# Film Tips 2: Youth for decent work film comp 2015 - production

Welcome to the second part of our film tips series for the upcoming ICTU film competition. This time we are looking at the art of production, getting down to the nitty-gritty and shooting your epic movie. Before you even press record on your camera, there are a few factors you need to consider. There are three main types of shots that you will use in your film. A wide shot, which shows a wide angle of all the action, a mid shot, which generally shows an actor or action from the stomach up to the face, and a close-up, a closer shot,
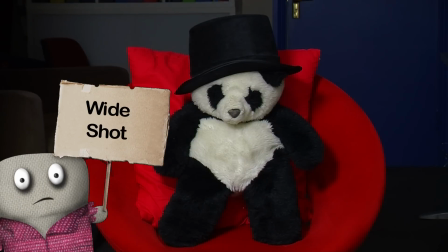37s
which shows the head and shoulders of an actor. When filming, you should firstly shoot a wide shot of the entire scene,
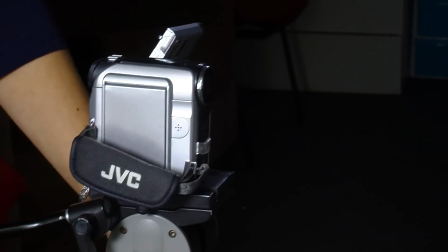44s
and then move the camera to a slightly different angle for a mid shot and a close-up of a character.
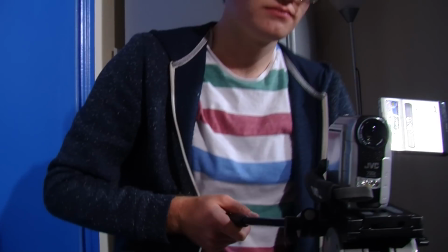49s
It is good to film the action from a few different angles, as this allows more choice when it comes to editing. To avoid the camera jump cutting in the edit, you should move it a little when you're taking a new shot.
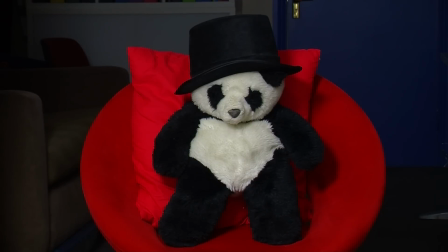62s
For example, if I take a wide shot front on of this teddy, I should move the camera a little to the side before I record a mid shot of the teddy. This will work better in the editing than keeping all the shots from the same angle. You should always use a tripod when filming.
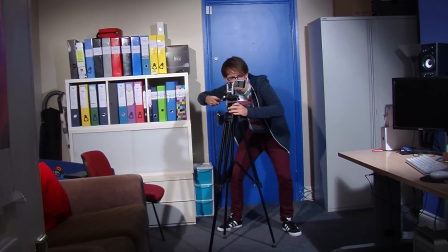78s
It makes everything much smoother and more professional looking. You can then pan and tilt to add variety to your shots.
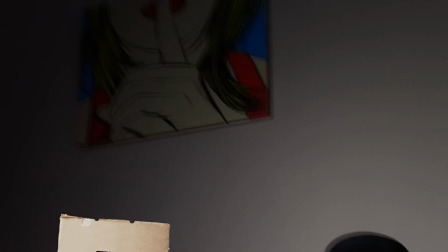85s
It makes the film more cinematic. You should usually have the tripod at the same height as the actor in front of the camera,
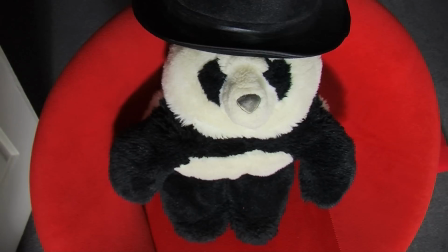95s
but you can use a high angle where you look down on a character to create a sense of a meek character.
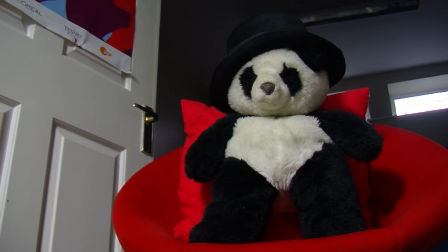100s
You can also use a low angle, looking up at a character to create a sense of power in the person on screen. Most of you won't have access to professional lighting when shooting your film, but you can make the most of natural lighting to enhance the look of your scenes.
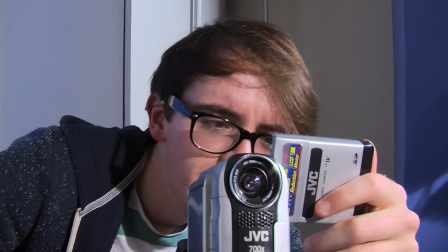117s
It's kind of the same principle as taking a good photograph.
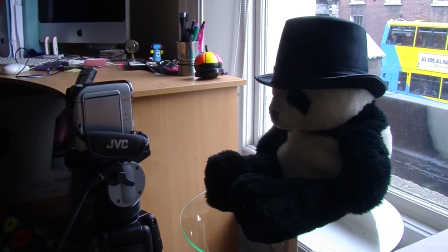121s
If you have someone standing against a window, they will be silhouetted on camera, because the camera will automatically expose for the window. However, it is a good idea to have your actors facing toward the window,
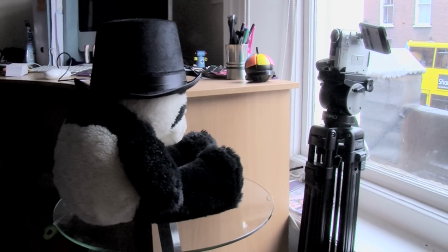132s
so that the natural light will bounce off their face and make for a much more pleasing shot. Try to make sure that the lighting stays similar for all your scenes, or it will be tricky in the editing process. So if you're filming outdoors and the sun keeps going in and out, maybe wait until a cloudier time so that the light is more consistent. It's always a good idea to use a camera which has an external microphone input.
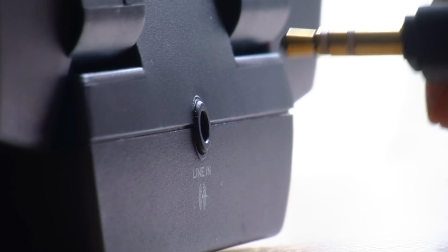158s
This means it has a little socket where you can plug in a basic microphone to use for audio recording.
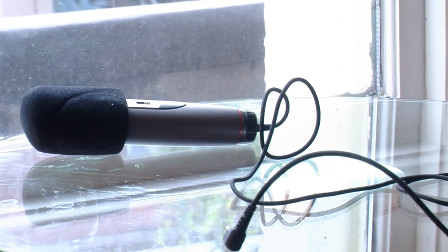163s
A lot of the cameras these days don't have the option to plug in an external microphone, but this means that you can't bring the microphone closer to your actors.
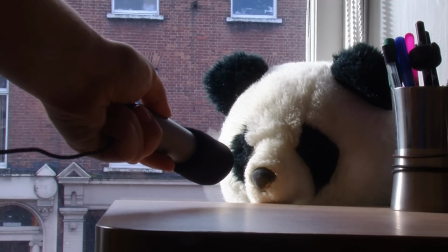172s
It means that the camera will often be quite far away from the action, and as a result, the sound won't be crystal clear.
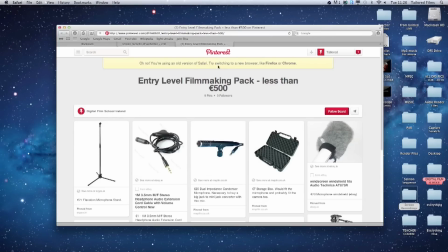177s
Here's a link to a decent entry-level kit for equipment that you could look to purchase.
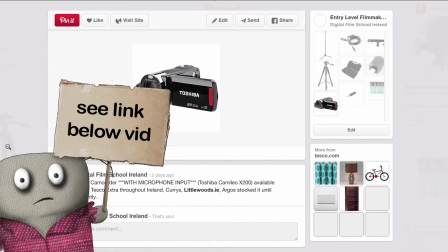182s
The camera is good quality, records on SD cards, and has the option to plug in a low-cost external microphone.
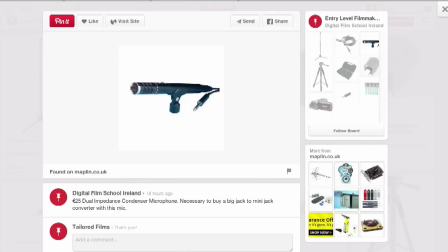188s
You can even pick up basic clip microphones in places like the €2 shop these days. We will talk about adding music and sound effects in the editing video, but the main thing with sound is to always listen to it as you're recording it.
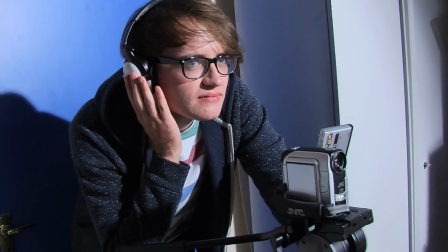202s
If your camera doesn't have the option to plug in headphones, then listen back to the audio after you've recorded a clip.
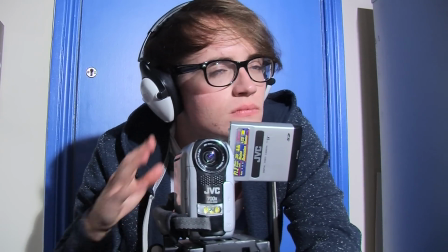207s
If it sounds good, it is good. But if it's too low or too loud, repeat the shot again. Bad sound can be almost impossible to fix properly during the editing, so get it right during filming. When it comes to shooting, there's a fine balance between not filming enough and filming way more than you will need. Always make sure to rehearse the scene fully before you press record, and be sure that the actors repeat the exact same lines and actions each time.
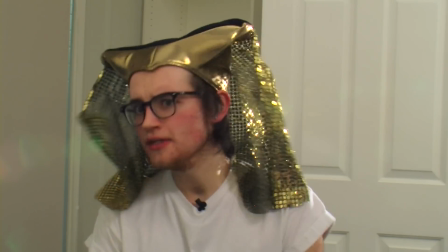237s
This will make the edit run smoothly. It's a good idea to record each shot a couple of times, but you should need to record it more than 2 or 3 times. The temptation can be to shoot everything, but that is not good practice and it can lead to a very long edit.